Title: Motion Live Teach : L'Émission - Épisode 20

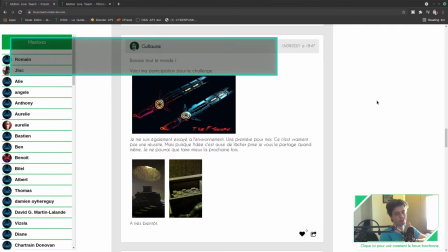3320s
Guillaume, tu peux aller voter sur le site teachpromotion.rev/émission, donc ça s'affiche juste en haut, pour lui, si tu as trouvé son travail vraiment bon et que tu penses qu'il mérite de gagner ce challenge par rapport à Johan et Olivier. Donc, n'hésite pas à aller voter pour lui. On regarde le gagnant à la fin de cette émission.
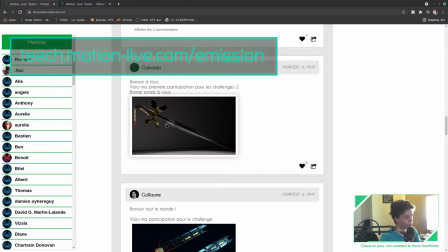3338s
C'est parti, on continue. Alors, voyons maintenant le travail de Ubaida.
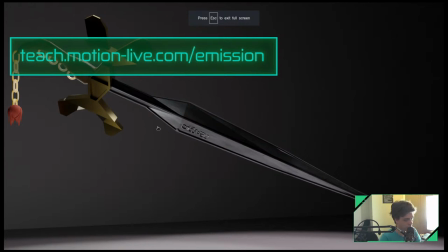3343s
Un beau travail de modé ici, Ubaida, qui a été fait du coup sur cette épée. Alors, moi, ce que j'aime bien déjà sur cette épée, c'est la mise en scène. Il y a une ancienne qui est en place, qui est pas mal. Je trouve qu'il y a aussi une base de modé qui est là, un éclairage qui est là.
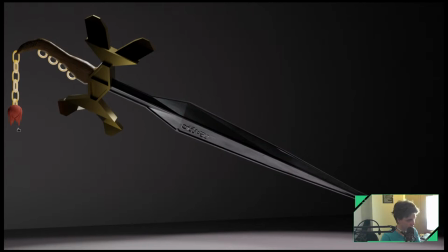3358s
Ça, c'est cool. Les petites rim lights ici, je pense qu'il y a quelque chose qui est assez sympa. Pareil, ces petits anneaux là, je trouve ça assez cool. Bref, il y a pas mal de choses en place. Je trouve qu'il y a une base de modé qui est en place. Maintenant, qu'est-ce que j'aurais fait pour aller plus loin dans ce boulot ?
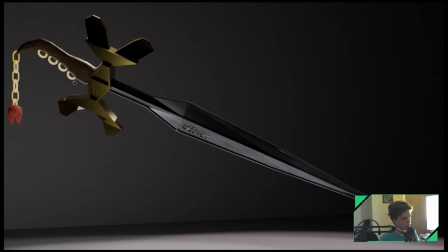3369s
Ici, je pense qu'en modélisation, on est encore un peu pauvre. Je pense que là, il y a un next step à avoir pour arriver sur une modé plus détaillée. D'accord ? Donc. Notamment au niveau la lame, pourquoi pas.
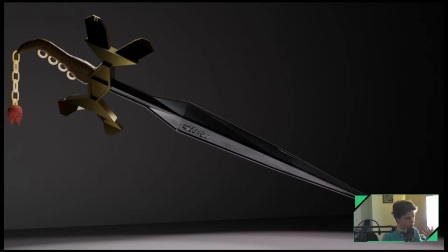3383s
Par contre, au niveau du manche ici, là, c'est beaucoup trop simple. On sent trop les faces ici. On sent trop que ça, c'est de la modée 3D. Parce que justement, il n'y a pas assez d'éléments. En vrai, tu vois, tu vas avoir la chose qui va pas être parfaitement linéaire, parfaitement droit.
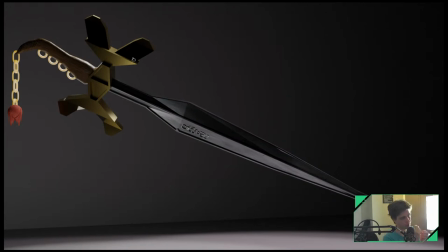3398s
Tu vas avoir des bevels sur les bords pour accrocher la lumière. Tu vas avoir des rayures qui font que ce sera pas tout le temps droit partout. Bref, tu peux, je pense, pousser cette modélisation pour avoir un truc plus doux, plus réaliste et plus crédible. Et ici, avoir quelque chose de plus rond.
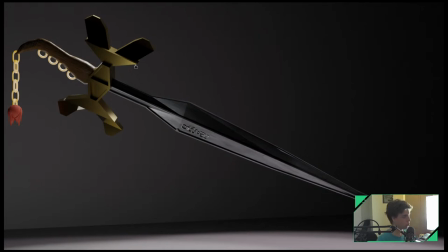3413s
Alors Mara, du coup, si tu veux participer au challenge de l'école H3D2, eh bien, il faut faire partie du cursus H3D2, d'accord ?
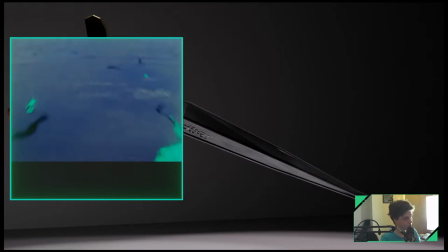3421s
Donc le cursus H3D2, c'est une école qui te permet, donc une école en ligne, hein, qui te permet de apprendre à la 3D, de créer ton premier shuril et de trouver un travail.
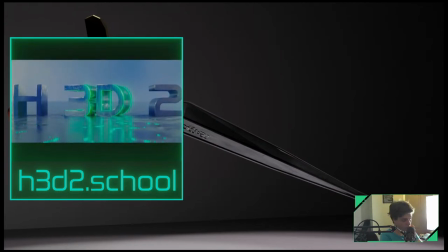3430s
Les candidatures d'ailleurs sont ouvertes jusqu'à ce soir minuit, hein, d'accord, c'est la fin des candidatures ce soir minuit. Après, je ne sais pas quand est-ce qu'elles réouvriront, ce sera c'est à peu près tous les 6 mois, un an, donc dans tous les cas, ça te donne à peu près une idée de quand est-ce que la première fois que ça ouvre. Donc si tu veux
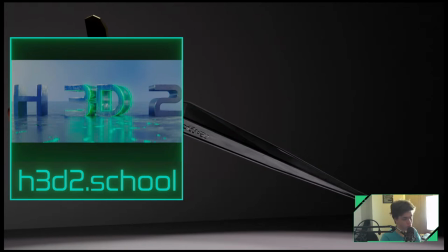3444s
candidater, ça se passe sur h3d2.school, et si tu veux du coup avec ça pouvoir participer au challenge, et bah c'est le moment. Salut Guillaume, on vient de passer ton travail, super boulot, bravo à toi, tu pourras voir du coup la rediff si tu le souhaites. Mais en tout cas, il y avait du très bon travail. Ah bah, je vois que tu l'as vu, donc super.
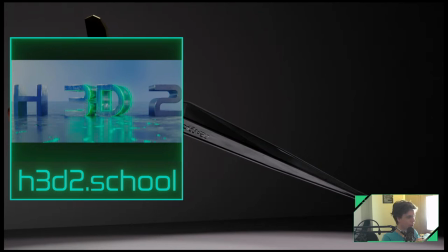3464s
Merci Guillaume, merci à toi aussi d'avoir participé, parce que il y a un taf qui est là et c'est cool.
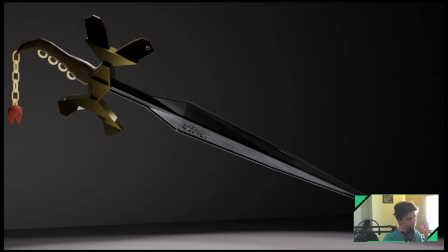3470s
Alors du coup, Baida, Donc comme je disais, la monnaie ici manque de douceur, manque de rondeur, manque d'un peu de détails. Je pense que là tu faudrait mettre quelques Z-loops et un petit coup de subdivision pour avoir quelque chose qui soit plus en place. Ici pareil sur le manche en bois, tu vois, on sent que ça, ça a envie d'être rond, tu vois. Mais pourtant ça l'est pas, tu vois, ça fait clac, clac, clac.
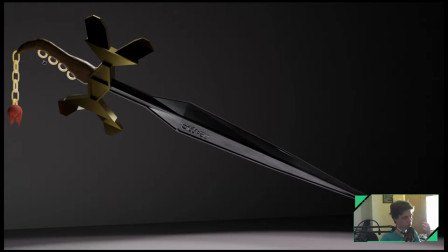3486s
Pareil, ça manque de subdivision. Dommage. Après, je pense qu'aussi il y a un travail à faire au niveau de l'environnement et du lighting. Ici, je trouve que ton lighting, il est bien, je trouve qu'il y a une bonne dream light et tout, ça c'est cool, mais je trouve qu'il met pas beaucoup en valeur ton épée.
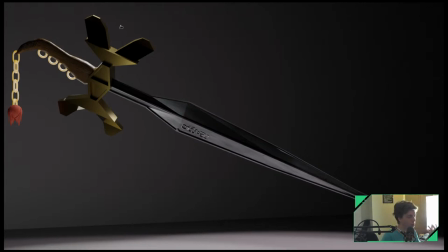3500s
Je pense qu'il manque une light quelque part, peut-être là sur le bord ici pour un truc ici qui montre un peu, mais je pense qu'il y a un élément qui manque, qui mettrait plus en valeur ton épée,
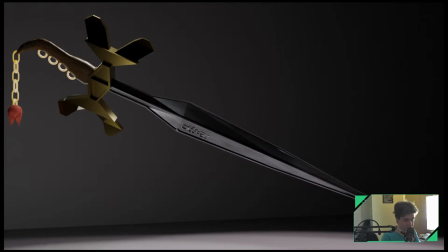3513s
et un autre truc, c'est cette espèce de d'ombre ici par terre, ça c'est pas très esthétique, et ça va attirer le regard, ça attire vachement le regard cette partie-là par rapport à ton épée qui est là, ce serait cool que ça aurait été noir plutôt, tu vois.
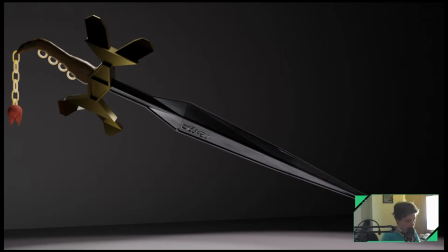3526s
Ça marche, Oubaïda. Et ensuite, je pense qu'il y a un autre truc où là, il y a encore un peu de travail pour que ce soit vraiment crédible, c'est au niveau des shaders. Des shaders, déjà en fait, il n'y a pas d'HDRI dans ton rendu, et du coup, ça se voit. Tu as pas mal de matériaux qui sont réflectifs, tu vois, ça c'est réflectif. Pourtant, comme tu n'as pas d'HDRI, ça ne reflète rien.
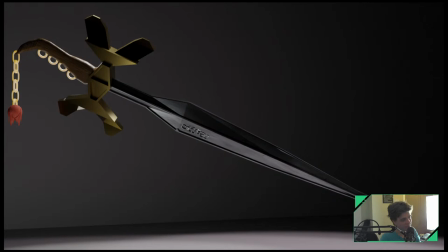3545s
Et du coup, c'est dommage, ça fait très pauvre en fait. Mets une HDRI, et après, il faut vraiment que tu travailles tes shaders, il faut qu'ils soient métalliques, et il faut que tu leur mettes un noise dans la roughness, dans leur color, pour avoir des choses qui soient plus aléatoires et plus cohérentes. Tu vois, là, ta lame, logiquement, ça doit être un miroir, carrément. Quasiment. Je sais pas si t'as déjà vu une lame d'épée, mais c'est quasiment noir, on peut se voir dedans.
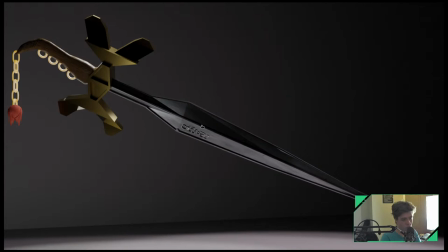3564s
Alors que là, tu vois, j'ai l'impression que c'est quasiment du caoutchouc, tu vois, ou de la gomme, tu vois.